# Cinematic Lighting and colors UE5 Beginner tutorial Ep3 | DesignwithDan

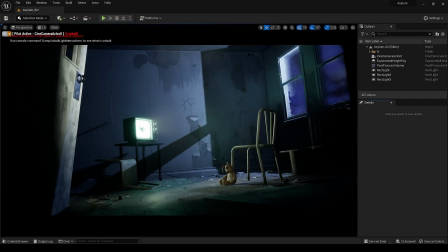[0:01]
Hey everyone, welcome back to the channel. I hope you are doing great. This is the third part of the cinematic look series. If you haven't watched the other two episodes, do check them out before watching this. Whatever I will teach you in this video, you can use them in your films or video games. So today in this video, I will show you how to pre-plan everything for your scene using all the information I have discussed in previous videos.
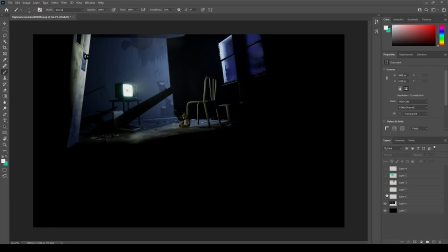[0:20]
So let's get started. First, we are going to plan the mood colors for our scene.
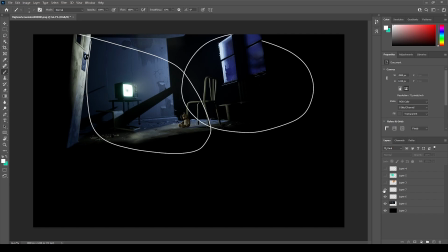[0:26]
In this environment, I want the inside of the house atmosphere spooky, and I want to convey that only the outside area is safe. Normally we choose blue colors for outside to simulate that area is cold, and inside area is warm and comfy. But in our case is opposite, so we have to choose the warm color for outside to represent that it's safe outside.
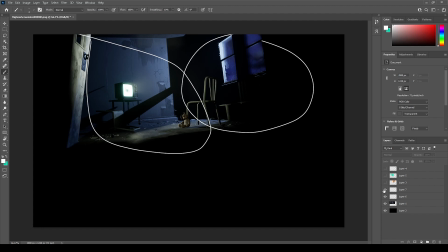[0:43]
Since it's a house in middle of a street, so it's a good opportunity for us to add the street lights in warm color. And for inside we have only one light source that we will use as a cold green color like in the Ring movie.
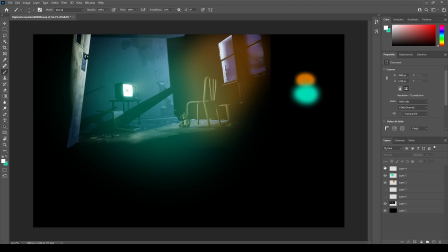[0:53]
So in short, we need to make inside area not safe, associated with cold color, and outside area safe, associated with warm color. That's it for pre-planning for our scene. Now only thing left is light it using the same techniques that we have learned in the previous video.
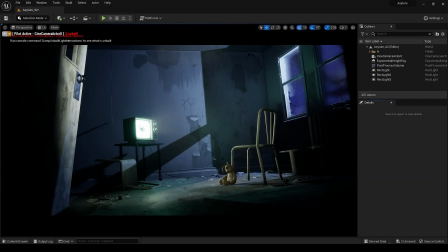[1:09]
As you can see in the current version of this, the lights are okay. Representing night with blue color from outside. Shadows are lit up correctly, even television light placement is good. It's all looking okay but doesn't have any meaning.
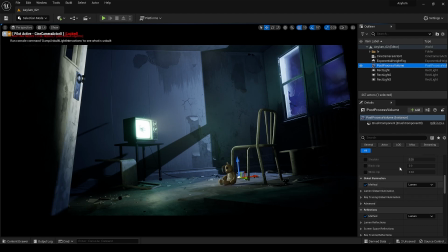[1:21]
So let's make this scene meaningful. As you can see, I have already added a post-process volume and turned on the lumen and adjusted the exposure, so we can only focus on lighting.
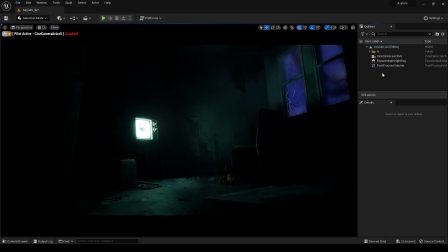[1:35]
First, I am removing all the existing lights and fog.
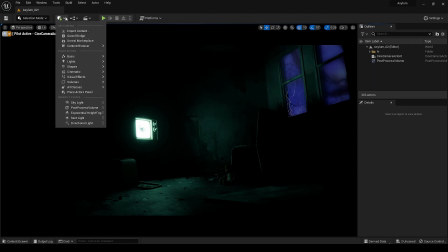[1:42]
Let's start by adding the rectangle light and adjust it.
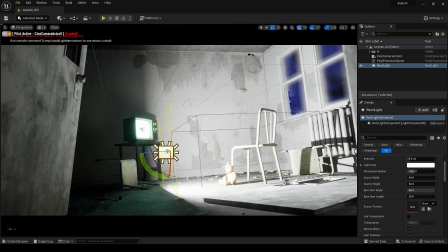[1:45]
Since the TV is placed at kind of 45 degree angle, so we just have to add the light to its place without changing its position.
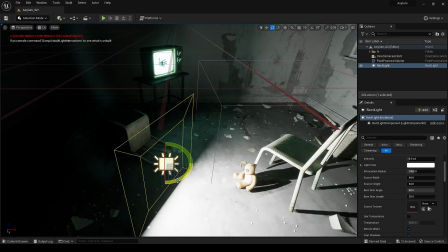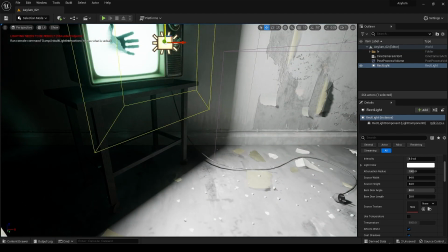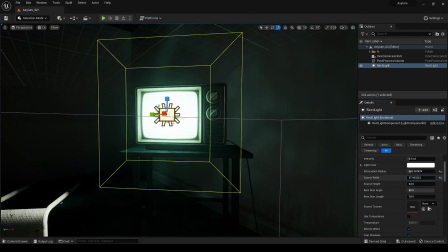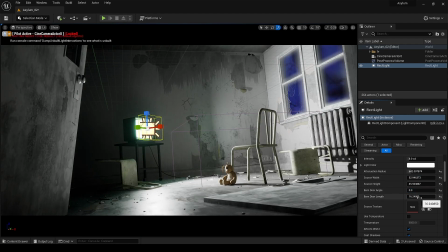These settings are going to vary scene to scene, so don't just depend on one particular amount as shown in this video.
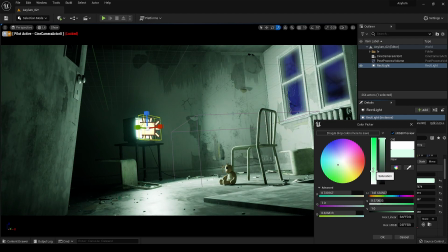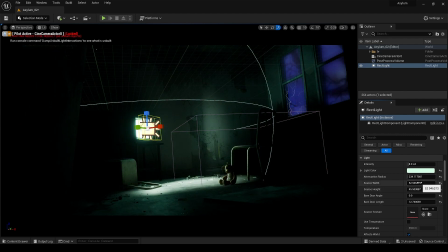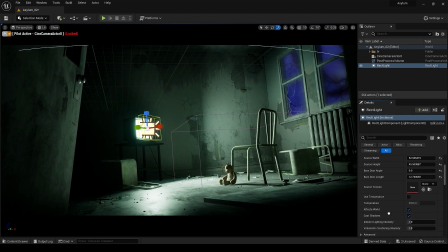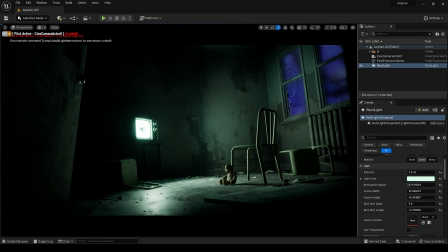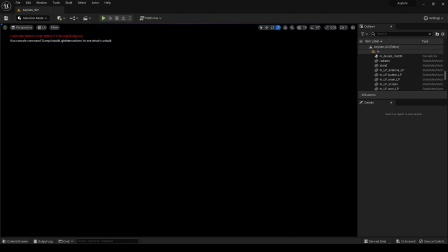[2:47]
I am removing these because they are distracting and ruining the whole feel we want for outside.
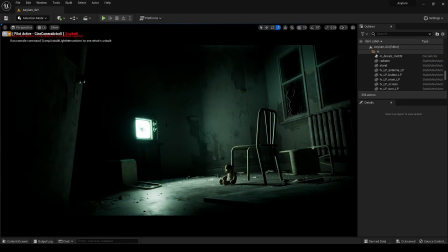[2:52]
Looking much better. Now let's add the street lights that are going to help us and light up the background. Not just background, it will help us in so many things, like we can show the safe area. It will help us in motivating light, and also going to help us in separating the subject from the background.